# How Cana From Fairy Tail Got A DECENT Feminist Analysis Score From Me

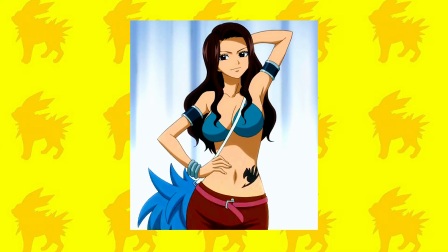One look at Cana and at first you might think something along the lines of, oh yeah, she'd totally be considered sexualized.
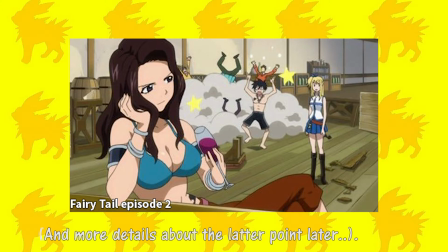Or perhaps more bluntly, how the heck can any feminist give her a decent score at all?
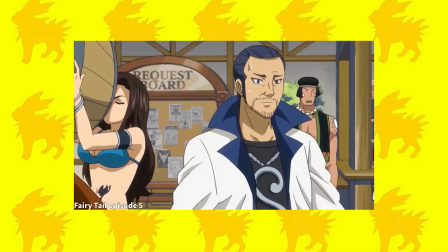Well, I am here to tell you how.
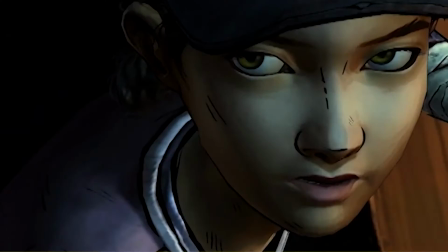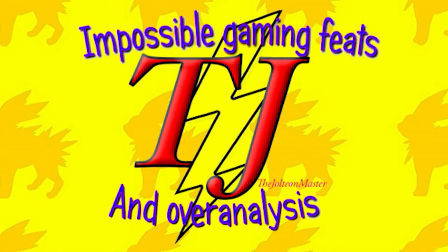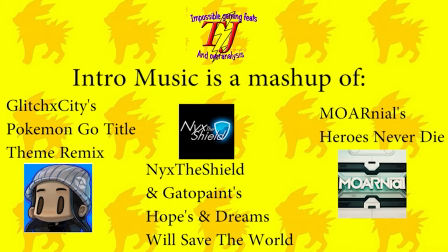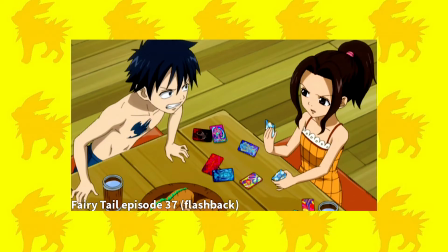Before I can even begin, I need to give y'all some basic character design 101. It's generally agreed upon by many professionals and non-professionals, including those from the following YouTube videos,
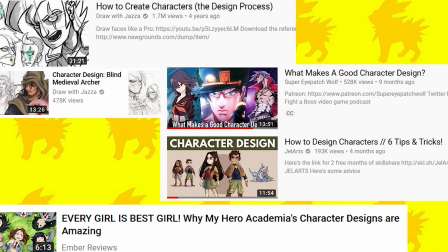that an ideal character design for any given character needs to tell you something about said character.
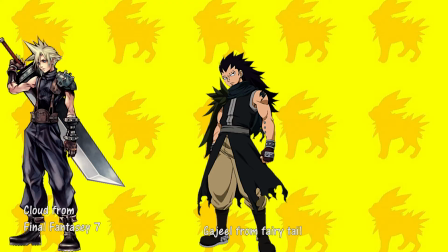Basically, in most cases, you want to be able to look at a character and get a good idea of what their personality is like,
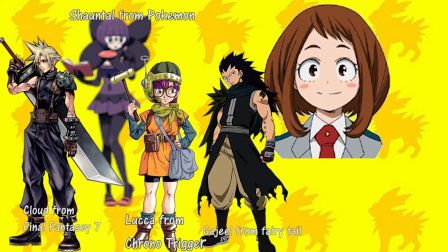what their hobbies are, something about their backstory, and or their role in the story.
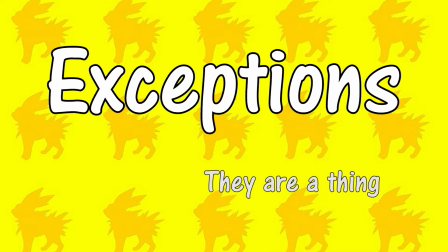Of course, there are exceptions. There may be cases where a designer may intentionally design a character to deceive the audience with an incorrect first impression.
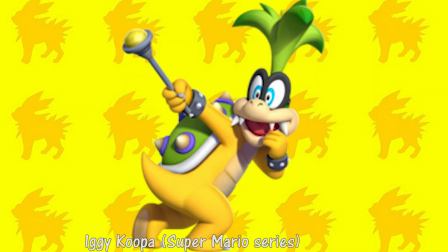For the moment, let's assume that we aren't ready for that yet and stick with the basics. To make someone look crazed or maniacal, you might put swirls into their eyes.
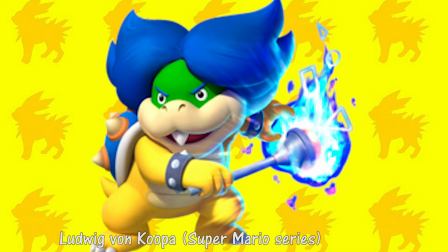Or to express arrogance, you might give them a big, bold fashion statement like this Koopa's hair.
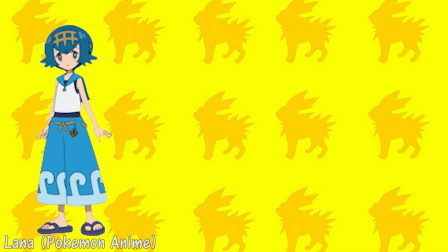Perhaps the color palette of their clothes may line up with their favorite kind of Pokemon.
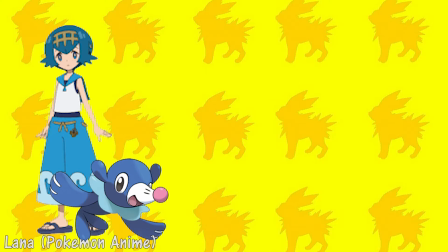Perhaps the kind of clothes they wear could give clues as to their social standing or where they're from.
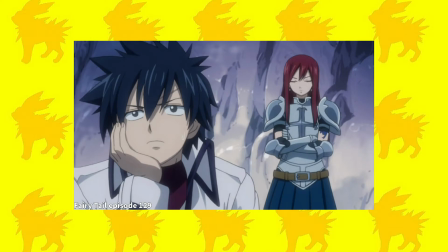The list can go on and on. One of the most misunderstood concepts of feminist-inspired analysis is the idea of gender markers.
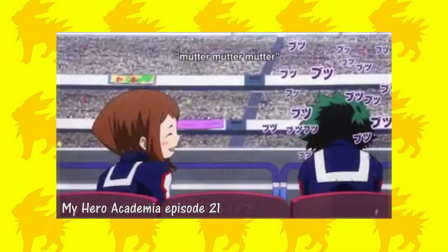And granted, it is near impossible to understand how they actually work without a very thorough grasp of basic character design principles.
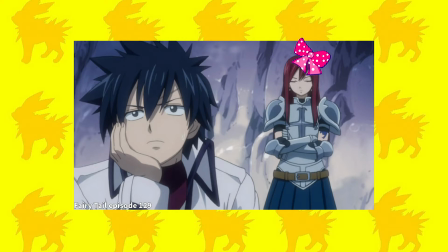Keep in mind that I'm going to be talking about gender markers as they work in complex designs and complex designs primarily.
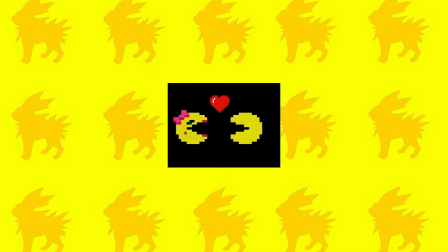How gender markers work in abstract and simplistic designs is an entirely different beast altogether, and doesn't even really have an easy solution, other than maybe putting a mustache on Pac-Man, or something to at least dish out equal opportunity marking.
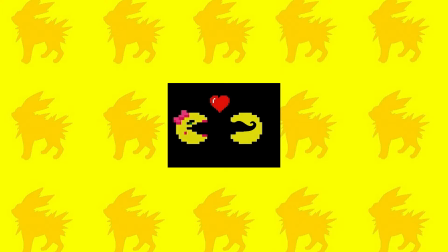Only for the internet to probably start calling him Stash Man, which would defeat the entire point of stashing him in the first place.
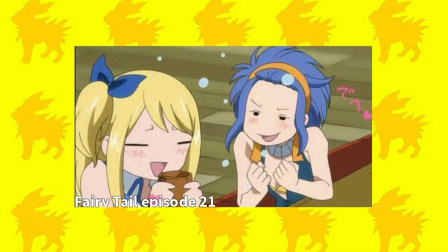But I digress. While there's nothing inherently wrong with using gendered objects on a female character design, such as a bow, the color pink, or even boobs,
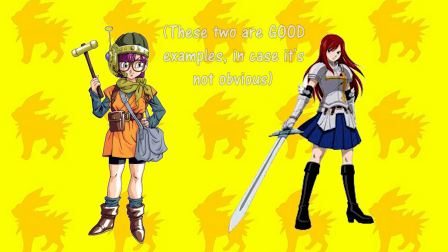or whatever, the character first and foremost, above all else, needs to be able to express a solid identity besides just their gender.
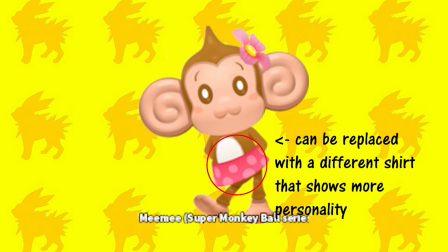Sometimes more pointless gender markers can take up space that could be used for more interesting character design choices.
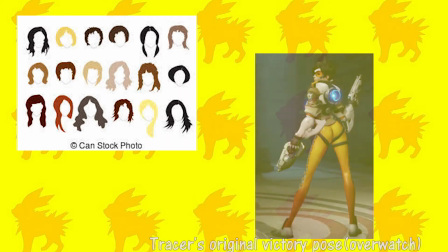Or the object itself, or how said object is being presented, may clash with what the character is supposed to be like.
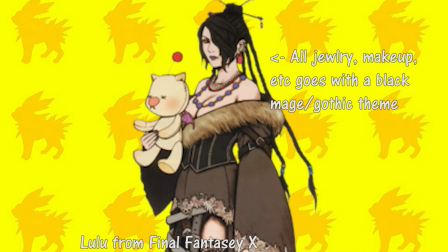There are indeed cases where very intentionally specific objects that happen to also be gender signifiers are used in a character design,
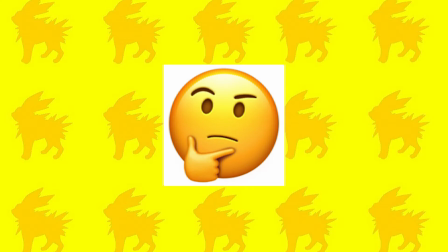which can be a valid approach. But to see where exactly gender markers can go wrong, let's look at an example,
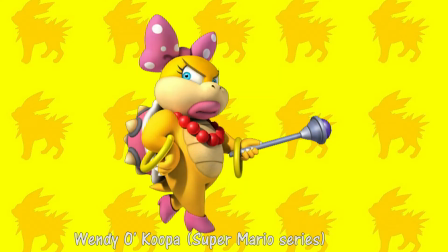such as the textbook-worthy example, Wendy Koopa of the Koopalings from the Mario games. Not only is she wearing nothing but blatantly obvious gender markers, but they all even clash with each other.
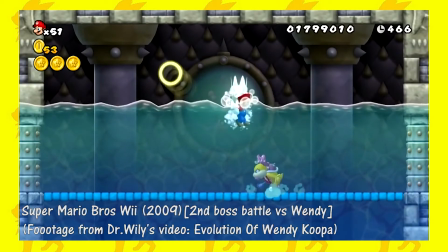And in some of the more recent games, she moves like a ballerina for some reason, which is yet another seemingly random detail that makes no sense.
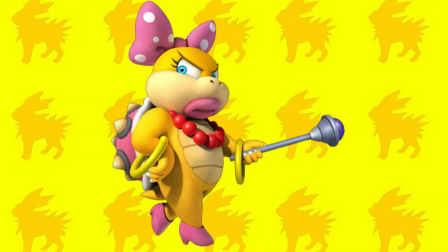Like, is she into magic? Or is she girly? Or is she supposed to be mature? Or an obnoxious egomaniac, or she's supposed to be graceful or athletic.
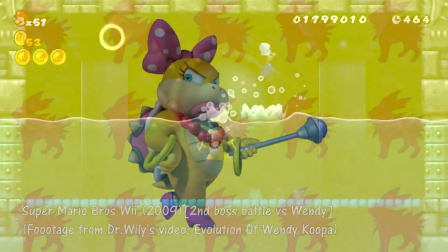The only thing that really seems to tie all of her aesthetic character elements together is her gender.
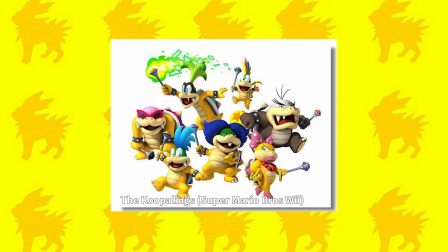And all in all, for the Mario universe,
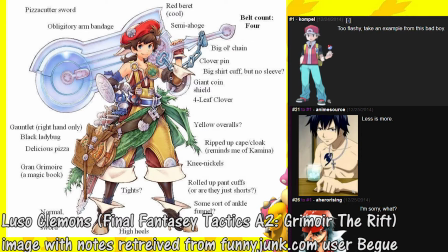it's just way too much information in general compared to her brothers that each have only 3 to 4 recognizable visual elements at most.
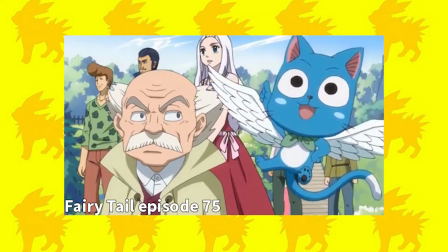I've already briefly mentioned it with Wendy's ballerina movements,
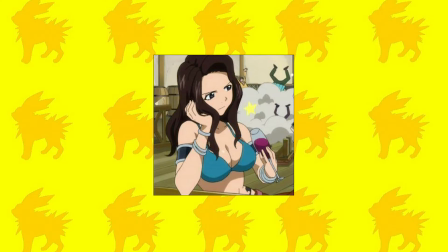but one more design concept that we need to be aware of before we talk about Cana is posing and animation.
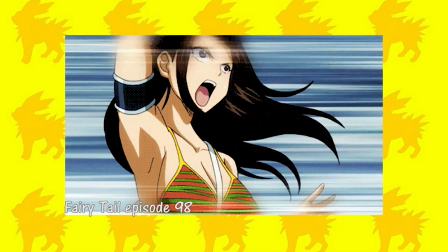Posing is the way a character is drawn in one particular frame. Animation is basically, as Danielle Floyd describes it, a series of poses.
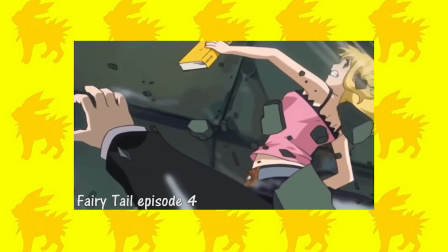Lo and behold, posing and animation is also supposed to express something about that character.
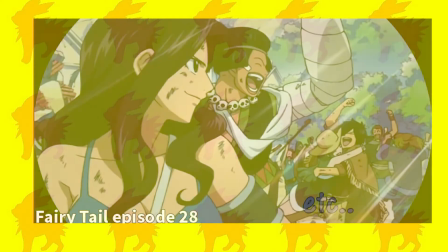Among other things, like obviously looking good, and that the pose should clearly communicate what a character is doing without explanation, even in silhouette, etc.
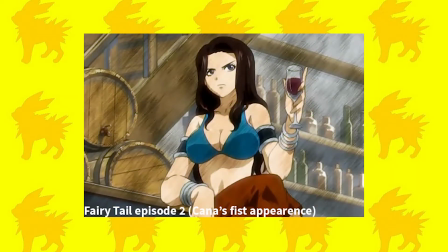So let's take this info and look at Cana from the fairy tale anime.
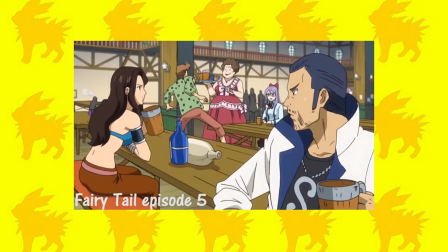For the purpose of this analysis, I'm going to look at how Cana is presented in the first season of the anime, and the first season primarily.
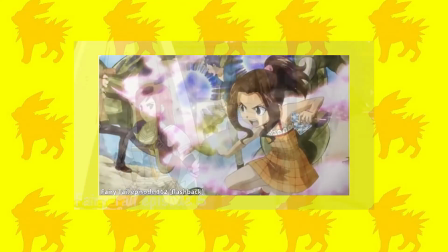The events of later seasons may be briefly discussed towards the end of the video, but I'm focusing on how she is presented in season 1 in order to simplify things.
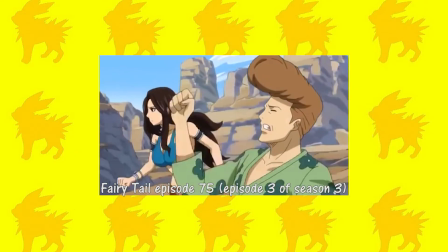Around the time Fairy Tail transitioned over to Season 3,
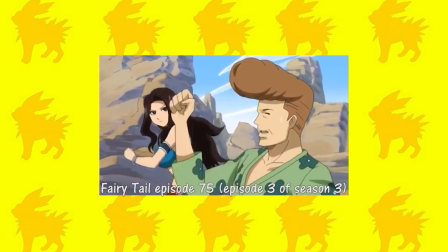there was some subtle changes in the art style and in how Cana and other female characters were presented. For starters,
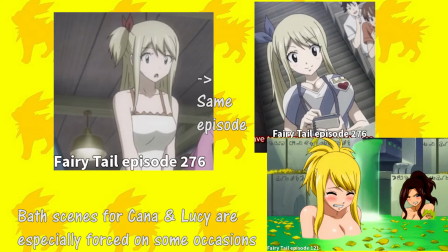there were many frames where female characters' boobs were significantly larger and or more prominently presented than they were in Season 1,
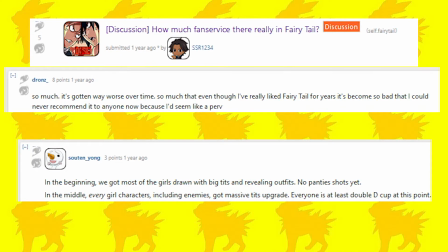and it seems like I'm not the only one who's noticed.
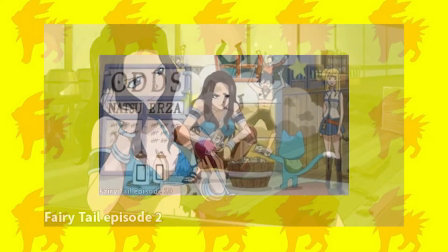Cana is almost always presented drinking alcohol, and her pose almost always accentuates laziness,
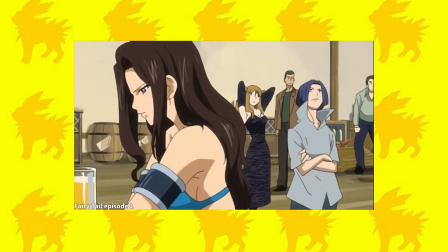slothfulness, or occasionally annoyance, and whatever other emotion she might happen to be feeling at that moment.
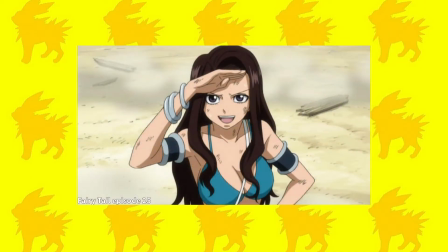Her visual design makes sense because, basically, and let's be clear,
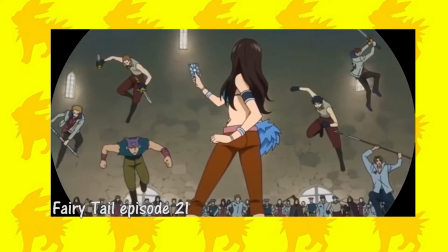people are more than welcome to disagree with me on this point, and by extension this entire video, since this analysis hinges a lot on my interpretation of this detail,
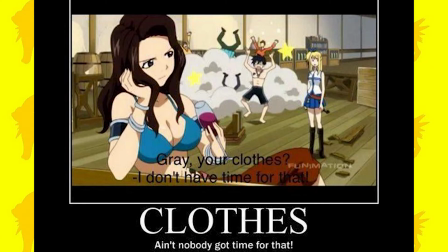but she's a lazy drunk who's too lazy to put on a shirt in the morning.
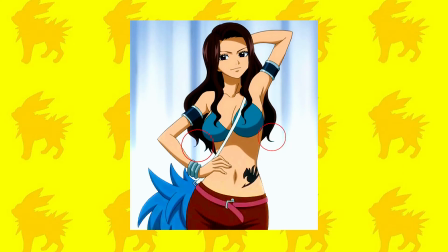Her pants are loosely belted, and her hair is unkempt, at least compared to the hair of the other female members in the guild.
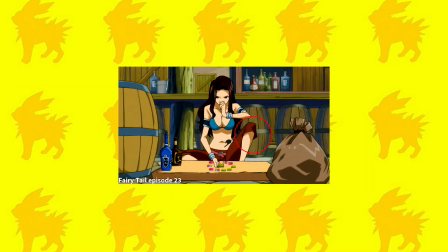Also, you may or may not already know that she's wearing some things called capris,
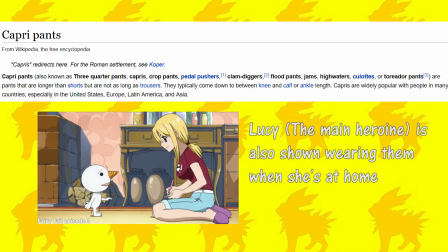and according to myself and my mom, these are very comfortable and often the clothing of choice for women while they are not in public.
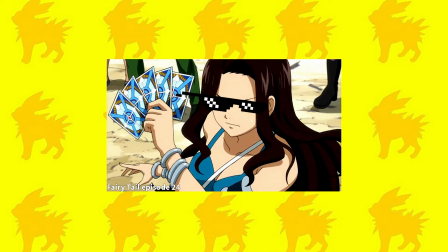Or, as it likely is in Cana's case, we just don't care. She is rarely put into poses that are solely for the purpose of fan service,
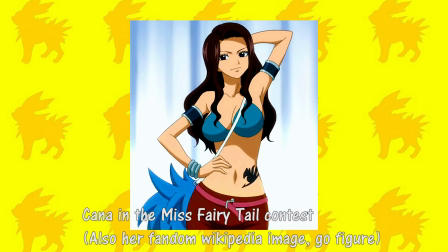unless she's in a beauty contest and wants to win some cash, which happened I think once in the first season.
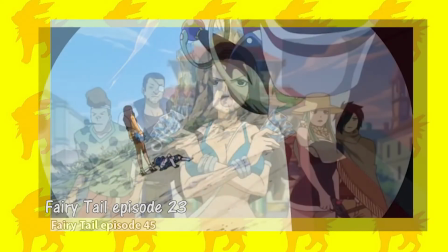Everything about the animation, posing, voice acting, and her visual design are kept faithful to her character.
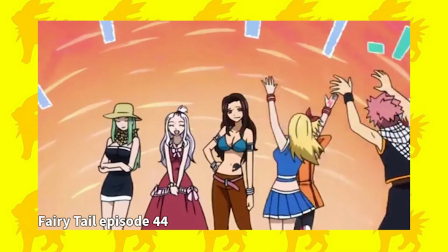That just so happens to never wear a shirt.
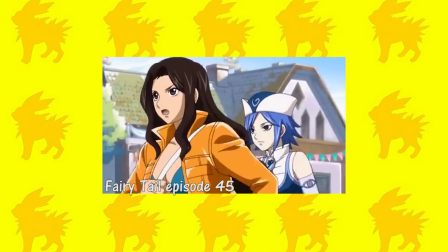And in case you are wondering, yes, as a woman myself, I can state that, in my opinion at least, putting on a jacket without putting on a shirt is a very plausible thing for an exceptionally lazy woman to do.
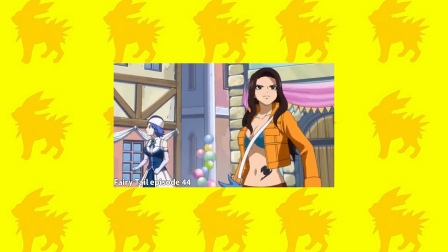Although I would have to also confirm that this action shows that Cana gives absolutely zero craps about what society thinks of her, is pretty comfortable about at least this particular aspect about herself, and it would also make much more sense for most people if it was very hot out.
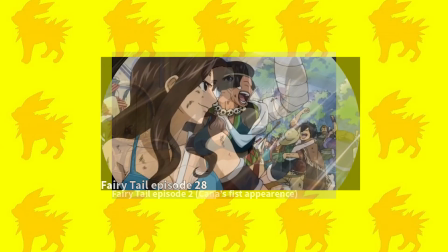This is an example of appropriate design with a character that just so happens to be sexy as a result,
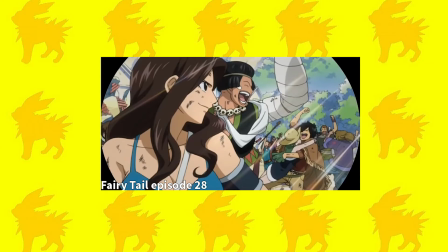done very well.
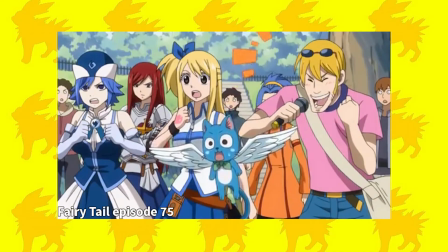But this is not to say that you can take just any abnormally sexualized character and try to justify it after the fact, because that can easily go very wrong.
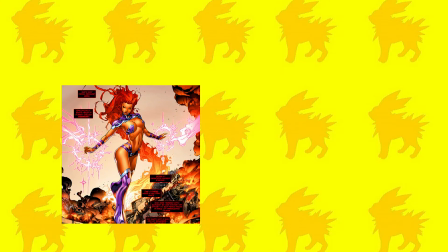Take Starfire as she appears in the Red Hood and the Outlaws 52 reboot.
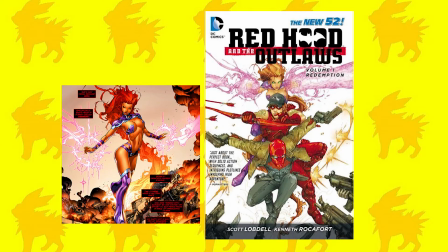One of the defenses for her design is that she is an alien that did not grow up with Western gender norms,
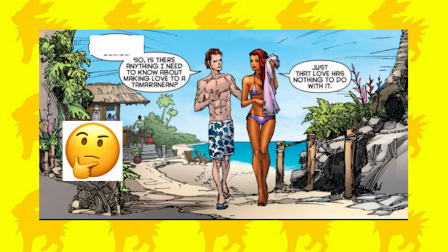which kind of makes sense when it comes to her attitude about sex. But on the flip side, this detail is, first of all, to put it bluntly, way too convenient in how it is portrayed. She literally has sex with both of the main
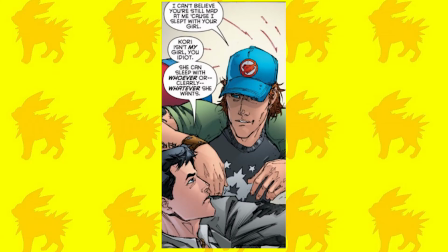male characters and starts an awkward I slept with your girl joke within the first half of the first few chapters of the
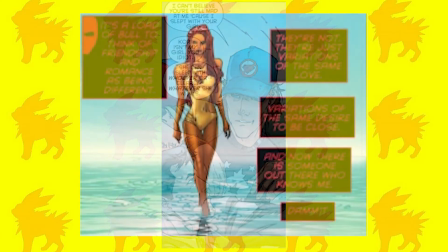first book. And as far as I have read, this is the only interesting culture clash there really is to her.
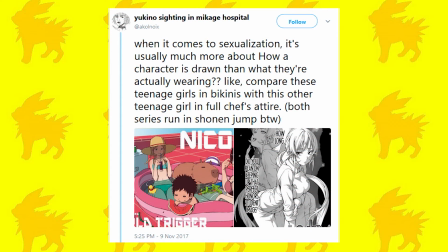Any character, no matter how solid or even conservatively dressed, can end up getting dangerously close or even crossing the line from just being sexy to, dare I say, objectified, with exploitive posing, camera angles, or in this particular case, most prominently writing.
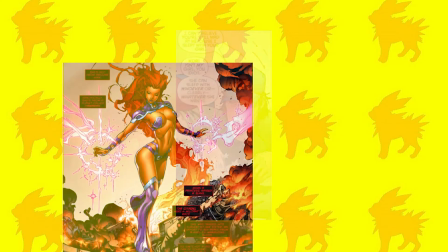As for Starfire's basic visual design, the she's an alien defense doesn't even hold up very well,
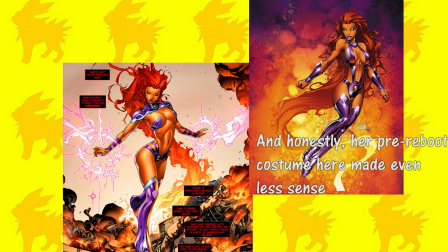looking at how her outfit does not seem to serve any evident comfort or practical purpose related to being an alien. I mean, seriously, if anyone can, do a analyze commentary on this, outfit, or whatever it even is, I'm all ears.